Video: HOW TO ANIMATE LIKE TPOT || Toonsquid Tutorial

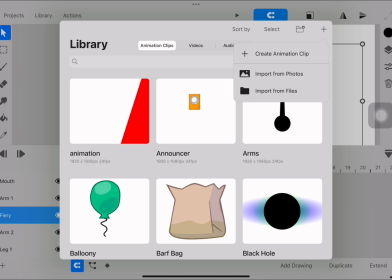[4:09]
Mouth animation. Go back to Libraries and click the plus icon. There should be a button called Create Audio Clip.
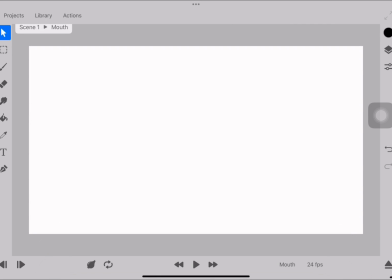[4:16]
Once click, rename the animation clip to Mouth and Create. To create lip sync, you need these basic mouth shapes shown on screen.
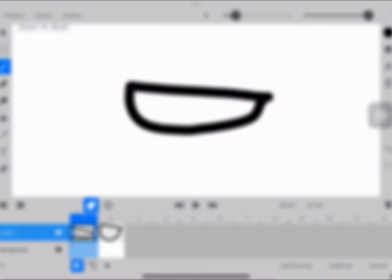[4:24]
Usually, I have 11 to 13 frames to create the mouths due to squash and stretch.
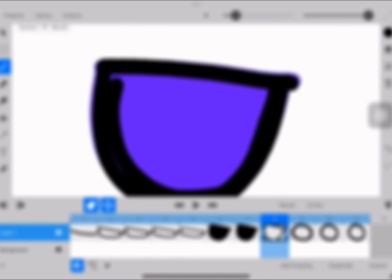[4:29]
It is very important to do this step because it makes your mouth smoother. Once you complete the mouth process, we are going to make them into markers.
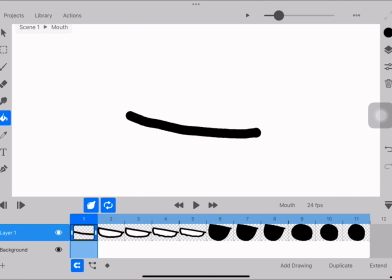[4:38]
Markers are basically frame pickers. It helps you select the mouth or frame you would like. On the first frame, click the one that is above the closed mouth layer. There should be an option to select set marker.
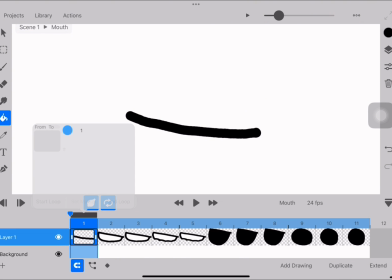[4:50]
Once clicked, you should rename it to the proper mouth type by clicking the gray box.
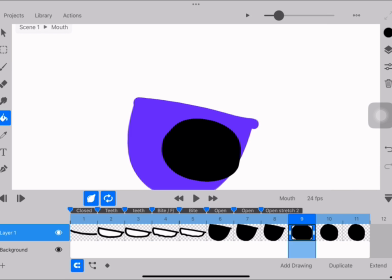[4:54]
You can use mouth charts to help you know what is what. Repeat this step for how many mouths you have.
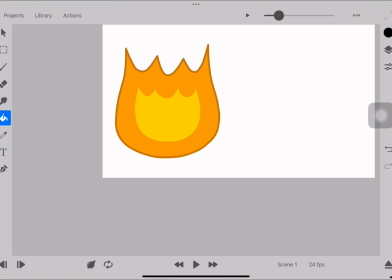[5:00]
Once done, go back to scene 1 and import the mouth into the timeline.
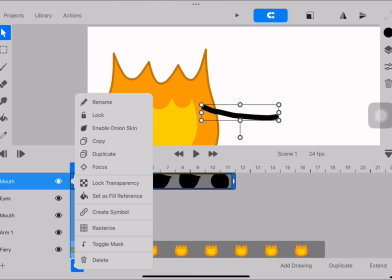[5:05]
Now copy it, delete the original layer, and paste it into the your mouth layer.
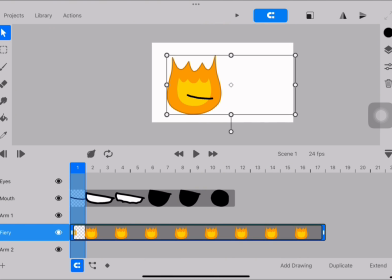[5:10]
Now when move your character, it will also move the mouth with it. Now it's time to actually animate the mouth.
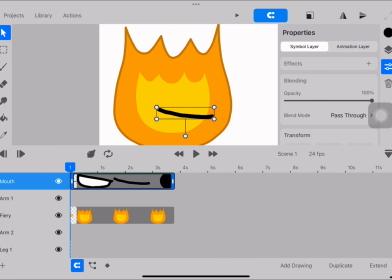[5:17]
On the side of your screen, click the tool line button, it show you the property panel.
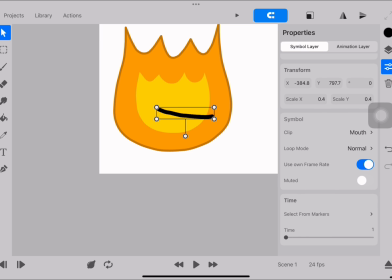[5:22]
Scroll down to the very bottom and click on select from markers, it will show you all the different mouths that you have.
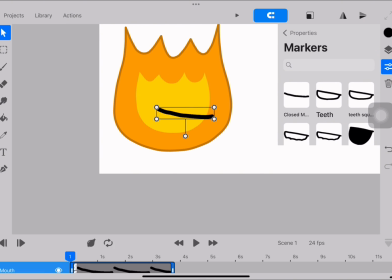[5:28]
To move them, all you need to do is select the mouth type on the markers for each frame of the animation.
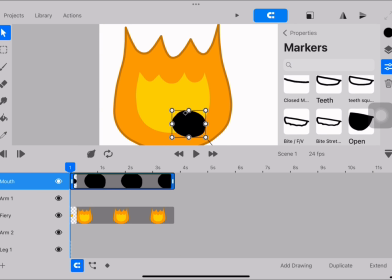[5:34]
Tip: phonemes are the audio that plays when you move the timeline, it will help you with the mouths.
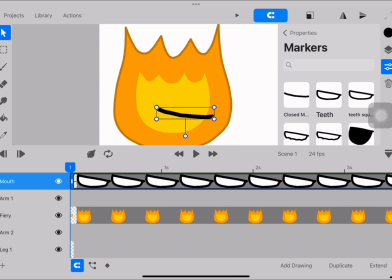[5:40]
This process could take either a couple minutes or a couple hours, depending on how long your audio is and how many markers you have.
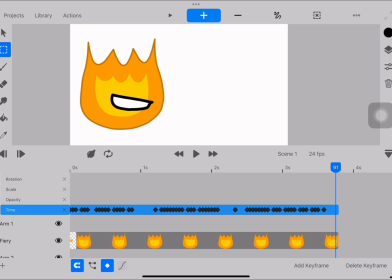[5:51] Hey Coiny, you're a penny, you're worthless!
Once you have all of your mouths, we need to add facial features.
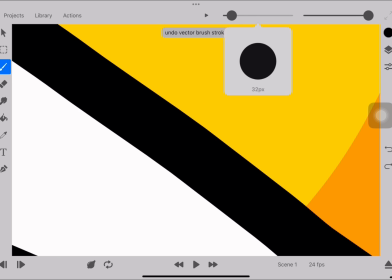[5:59]
Adding eyes and eyebrows is important to portray emotion. To switch the eyes out for a new look, I usually use a blinking animation.
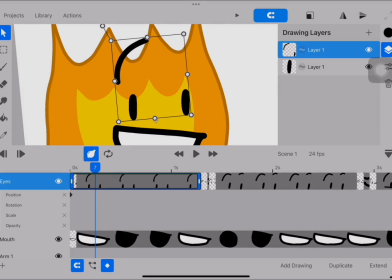[6:08]
Tip: pivot points are these circles in the middle of your selected layer. Make sure you have it put to the right spot.
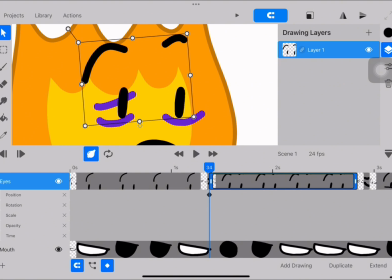[6:15]
For eyes, I usually put it at the bottom to squash and stretch the eyes out before and after the blinking animation.
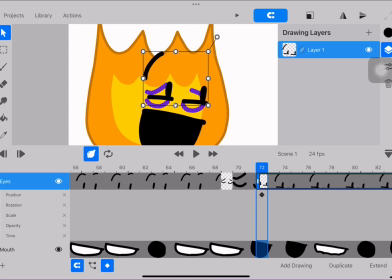[6:21]
To animate the eyes blinking, keyframes are here to help.
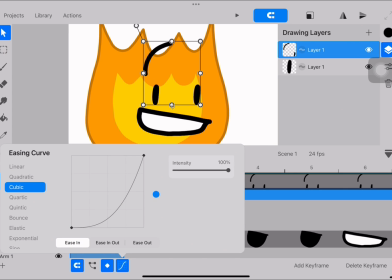[6:25]
A keyframe is a frame that defines the starting or ending points of a change, such as a change in position, rotation, or size. For this step, you are going to use the scale keyframe to stretch and squash your eyes.
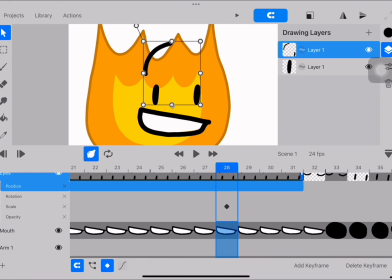[6:38]
Usually I put the keyframe 3 frames before the blinking starts, 2 on the blinking, and 3 to 6 after the blink.
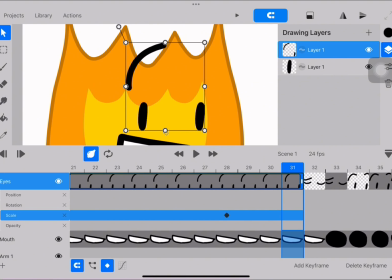[6:45]
Remember to turn on freeform under scaling mode on the top right of the screen. Also, remember to use easing for your animation.
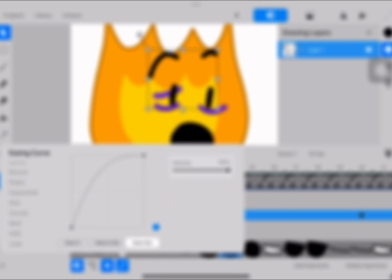[6:53]
For easing, I use cubic ease in and back ease out, it helps with making the animation smooth and bouncy.
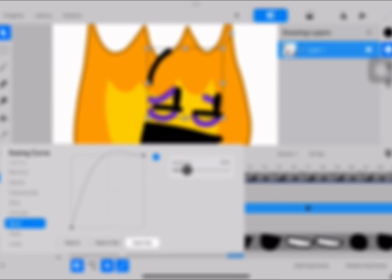[7:00]
Remember, use ease in for the start position, and ease put for the movement after the initial starting point.
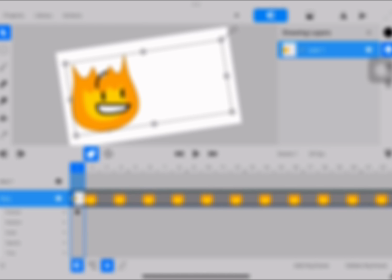[7:07]
You can do this step rise as many times as you like. Before the arms and limbs can move, I recommend you move the character around.
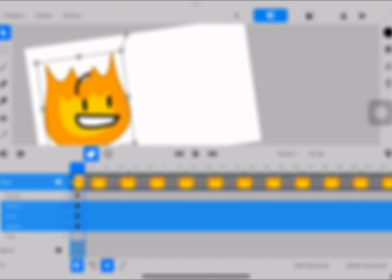[7:15]
It makes your arms and limbs look better animated if you do the step first.
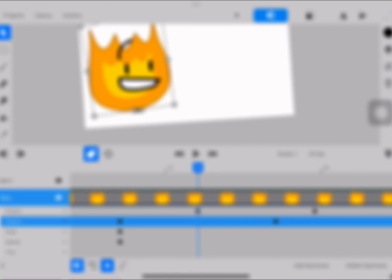[7:19]
You can move your character however you like, but usually I use ease in and out for the character for slight movements.
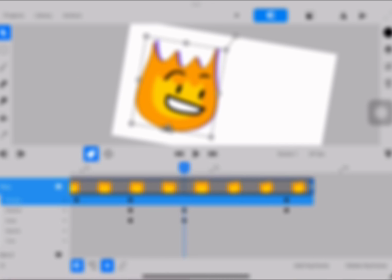[7:26]
For more exaggerated movements, I use the ease in and ease out tools.
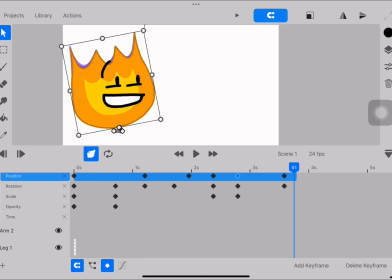[7:30]
Now that we are done with the face, eyes, and body movements, we can now get into the movement of the limbs.
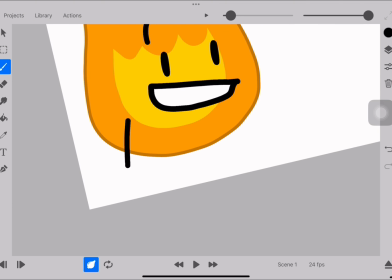[7:36]
You basically do the same process with pivot points and keyframing.
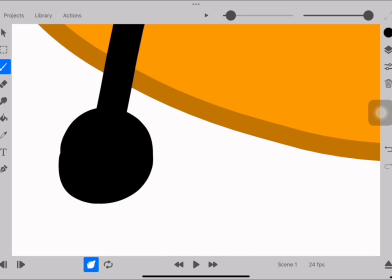[7:41]
Make sure your pivot points match up to the start of the arms so they can move functionally.
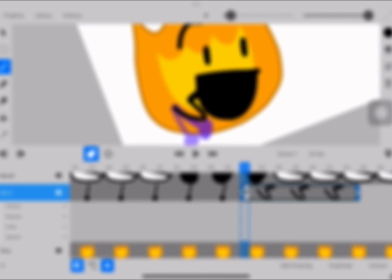[7:46]
This won't make your animation look 1000 times better when it comes to moving your arms.
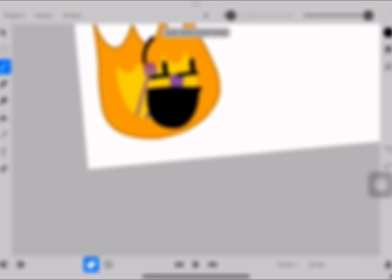[7:51]
For your legs, you do not have to do any of that because we are going to skew them.
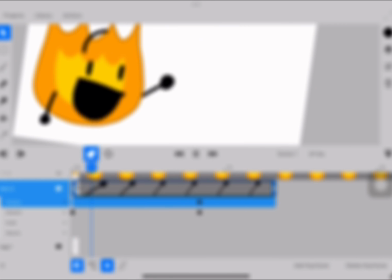[7:56]
For this step, you could copy what I am doing, but if you're making your own animation, you could do whatever you'd like.
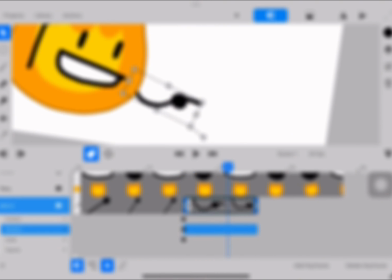[8:02]
Tip: smear frames help the animation look smoother and more exaggerated.
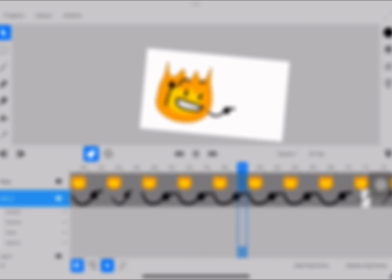[8:07]
So it is recommended that you use that to your advantage. Now that the arm movements are done, we can move on to skewing.